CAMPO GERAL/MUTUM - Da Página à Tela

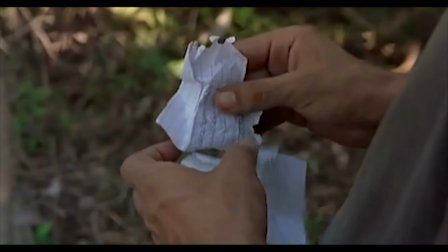[8:35]
Diferentemente do vazio distanciamento criado no filme, onde as lágrimas do Miguilin não são uma erupção de emoções de uma criança que não sabe o que fazer,
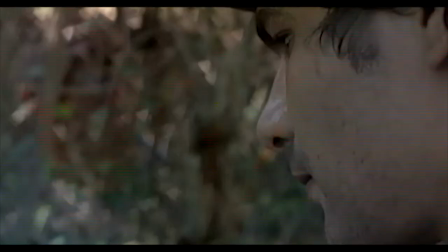[8:43]
mas um choro contido de quem só não fez o que lhe pediram.
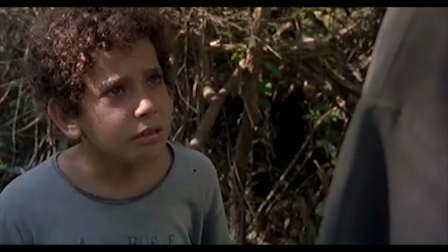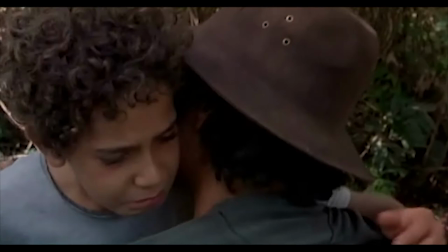[8:53]
Só que essa diferença do bilhete nem é tão grande assim, até porque mesmo que não seja representada com a mesma intensidade, o bilhete ainda tá lá.
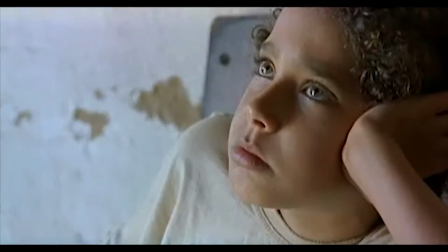[9:00]
É diferente do final do filme, que muda vários acontecimentos e quebra o clímax presente na novela.
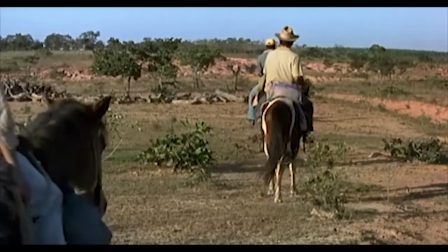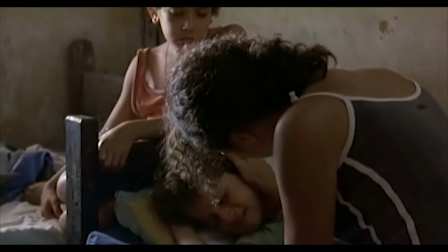[9:19]
Tanto no livro quanto no filme, Dito, o irmão mais novo, que é muito próximo do Miglin, acaba adoecendo e falecendo no meio da história.
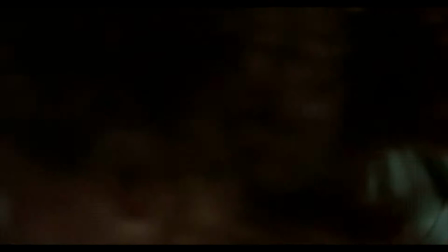[9:26]
A partir daí, o enredo lida com um arco de luto do protagonista e de toda a sua família.
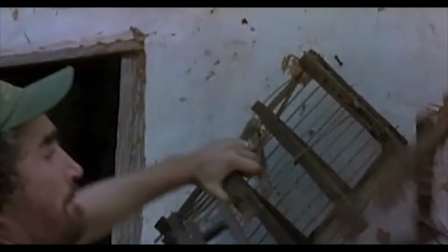[9:31]
A mãe se torna mais distante do que nunca e o pai passa a nutrir muita raiva do Miglin,
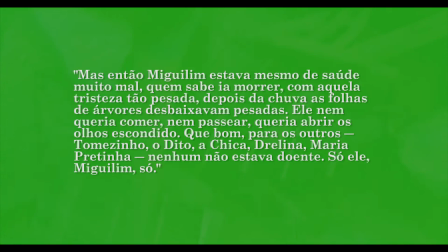[9:35]
gerando eventos que no livro resultam num gravíssimo adoecimento do próprio protagonista.
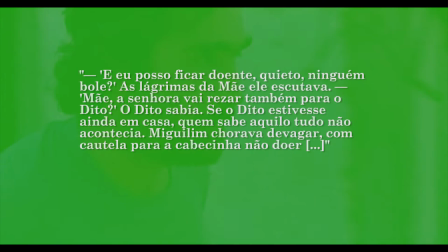[9:41]
Uma parte bem pesada em que o Miglin fica de cama e quase chega a morrer,
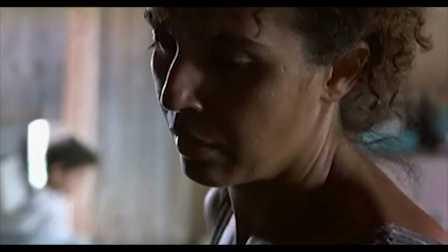[9:44]
trazendo alguns dos diálogos mais impactantes de todo o livro, que não partem só do próprio Miglin, como de todos ao seu redor,
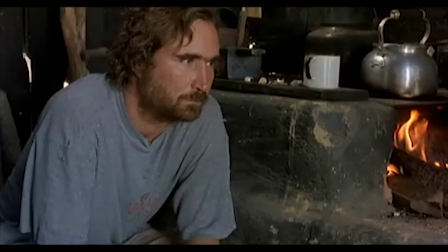[9:51]
como numa das cenas que eu considero uma das mais importantes de campo geral.
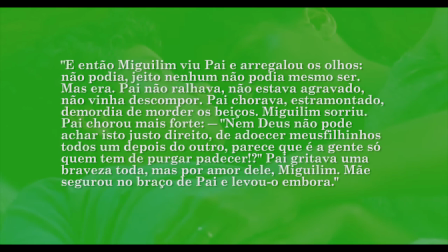[9:54]
A catarse do pai, que ao ver o Miglin no estado crítico da doença, implora a Deus para que ele não lhe tire mais um filho.
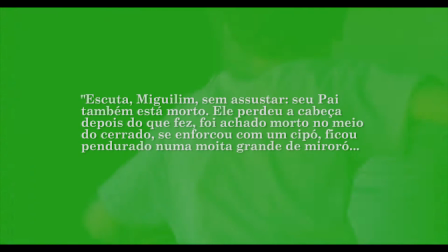[10:00]
Um momento muito importante dentro do próprio livro, que leva o pai a um cume dos seus arrependimentos como homem,
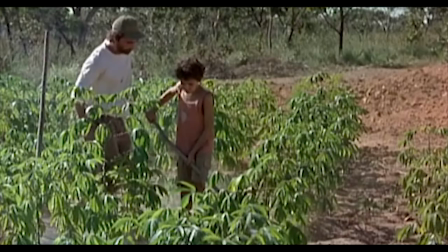[10:06]
fazendo ele futuramente cometer um suicídio, uma ação que gera mudanças importantíssimas na família no final da novela.
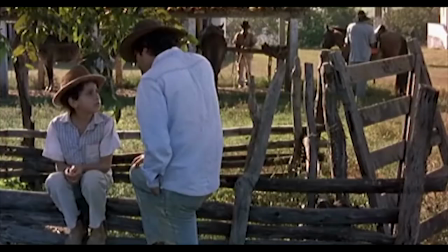[10:12]
O filme, por sua vez, opta por tirar toda a parte da doença e evitar expor o suicídio do pai do Miguelinho.
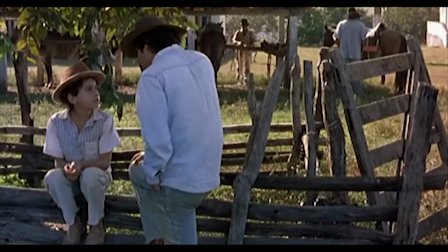[10:18] Escuta, Thiago. Teve uma briga muito feia. Teu pai sumiu.
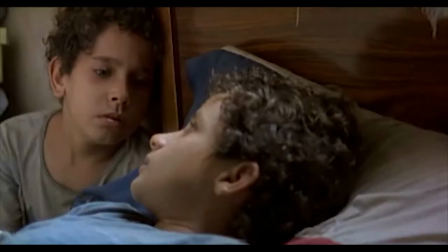[10:25]
São cortes grandes da obra original, mas que também são bem compreensíveis, na verdade.
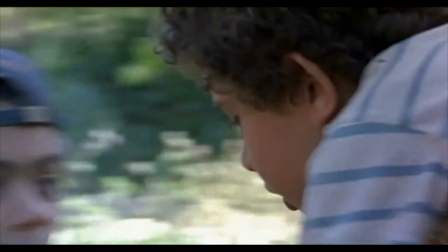[10:29]
Já que o livro aglomera vários acontecimentos nessa sua última metade, que iam criar uma bagunça absurda no tom do filme.
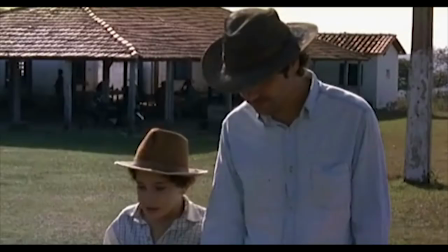[10:36]
No livro, a morte do Dito, a doença do Miguelinho, a morte do pai e o início da união da mãe com tio Teresa acontecem de maneira consecutiva,
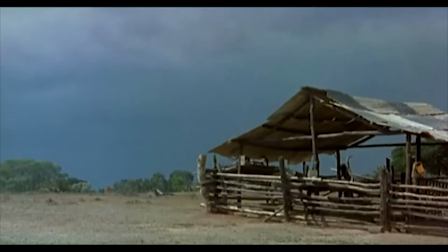[10:42]
que alteram totalmente o ritmo da novela em relação à primeira metade, que é bem mais parada.
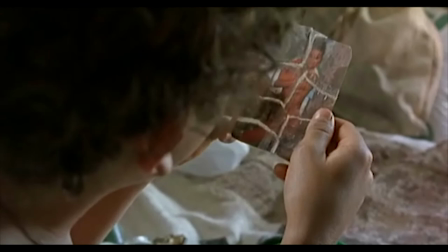[10:48]
Por isso, a escolha da diretora em dedicar tempo a cada particularidade do luto da família e só retomar um final
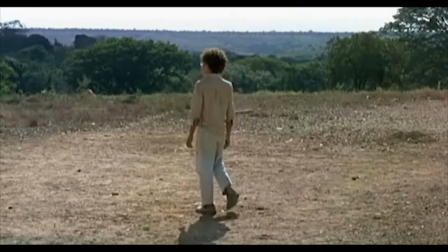[10:53]
idêntico ao do livro é uma mudança bem respeitável e que garante um ótimo equilíbrio no tom da história.
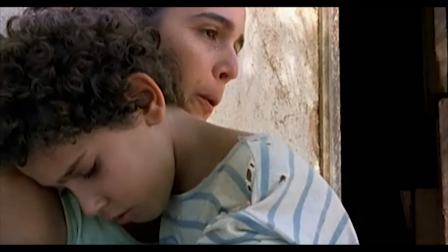[10:58] Se der, no fim do ano,
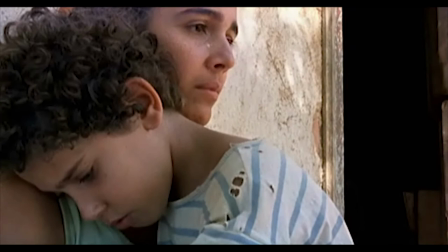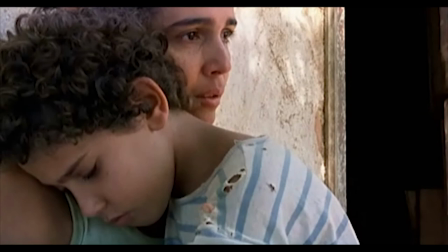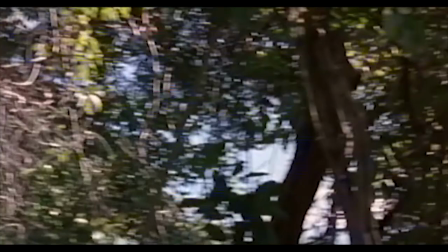[11:15]
Muita coisa importante é mantida e a Sandra Koguchi constrói sim o senso de imersão física e emocional com a linguagem cinematográfica,
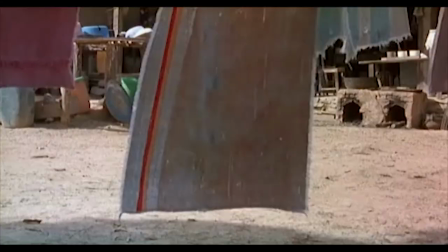[11:22]
seja pelos planos subjetivos, pelos enquadramentos do Miguilin ou pelo descansar da câmera no Mutum,
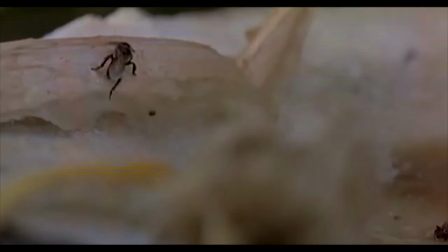[11:28]
que criam as cenas mais bonitas e ao mesmo tempo mais simples do filme.
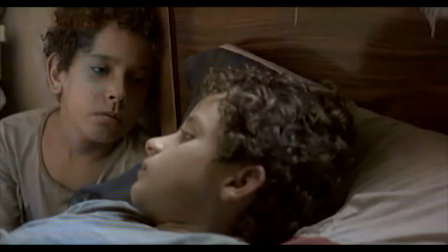[11:35]
Até existe uma beleza na concepção do Mutum, um esforço íntimo de interpretação, mas que tira o que é mais importante na escrita do Guimarães Rosa.
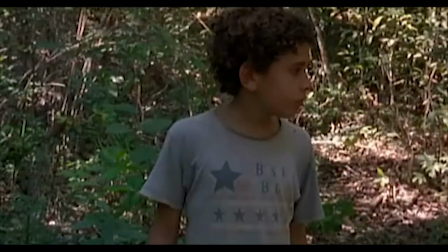[11:44]
Campo Geral é um livro sobre infância, descoberta e mudança.
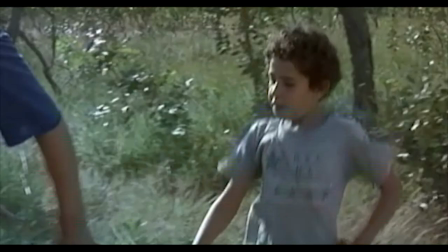[11:47]
É uma novela que abraça sentidos nas nossas memórias, nas relações que construímos, e que nos constroem pela melhor descrição de uma magia sobre o realismo.
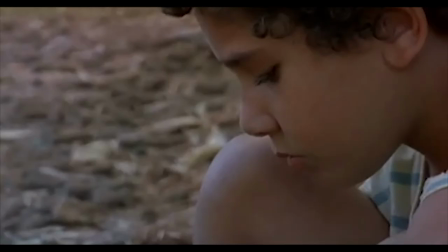[11:55]
Isso pode ser interpretado sobre diferentes fotografias e sobre diferentes filosofias, que chegaram até o contexto da produção de Mutum.
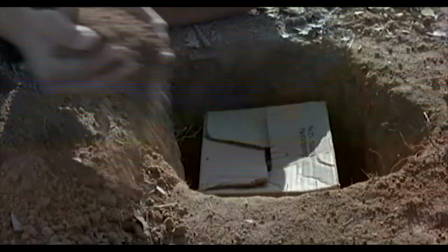[12:02]
Um filme que mostra um carinho pelo distanciamento, que sabe o que é,
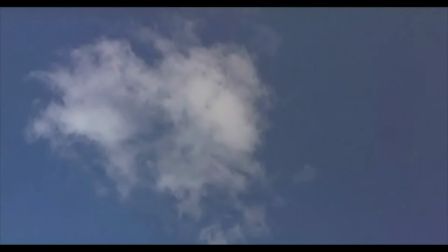[12:06]
mas que só me transmite a sensação de olhar pro céu e pensar que esse filme precisa de mais música.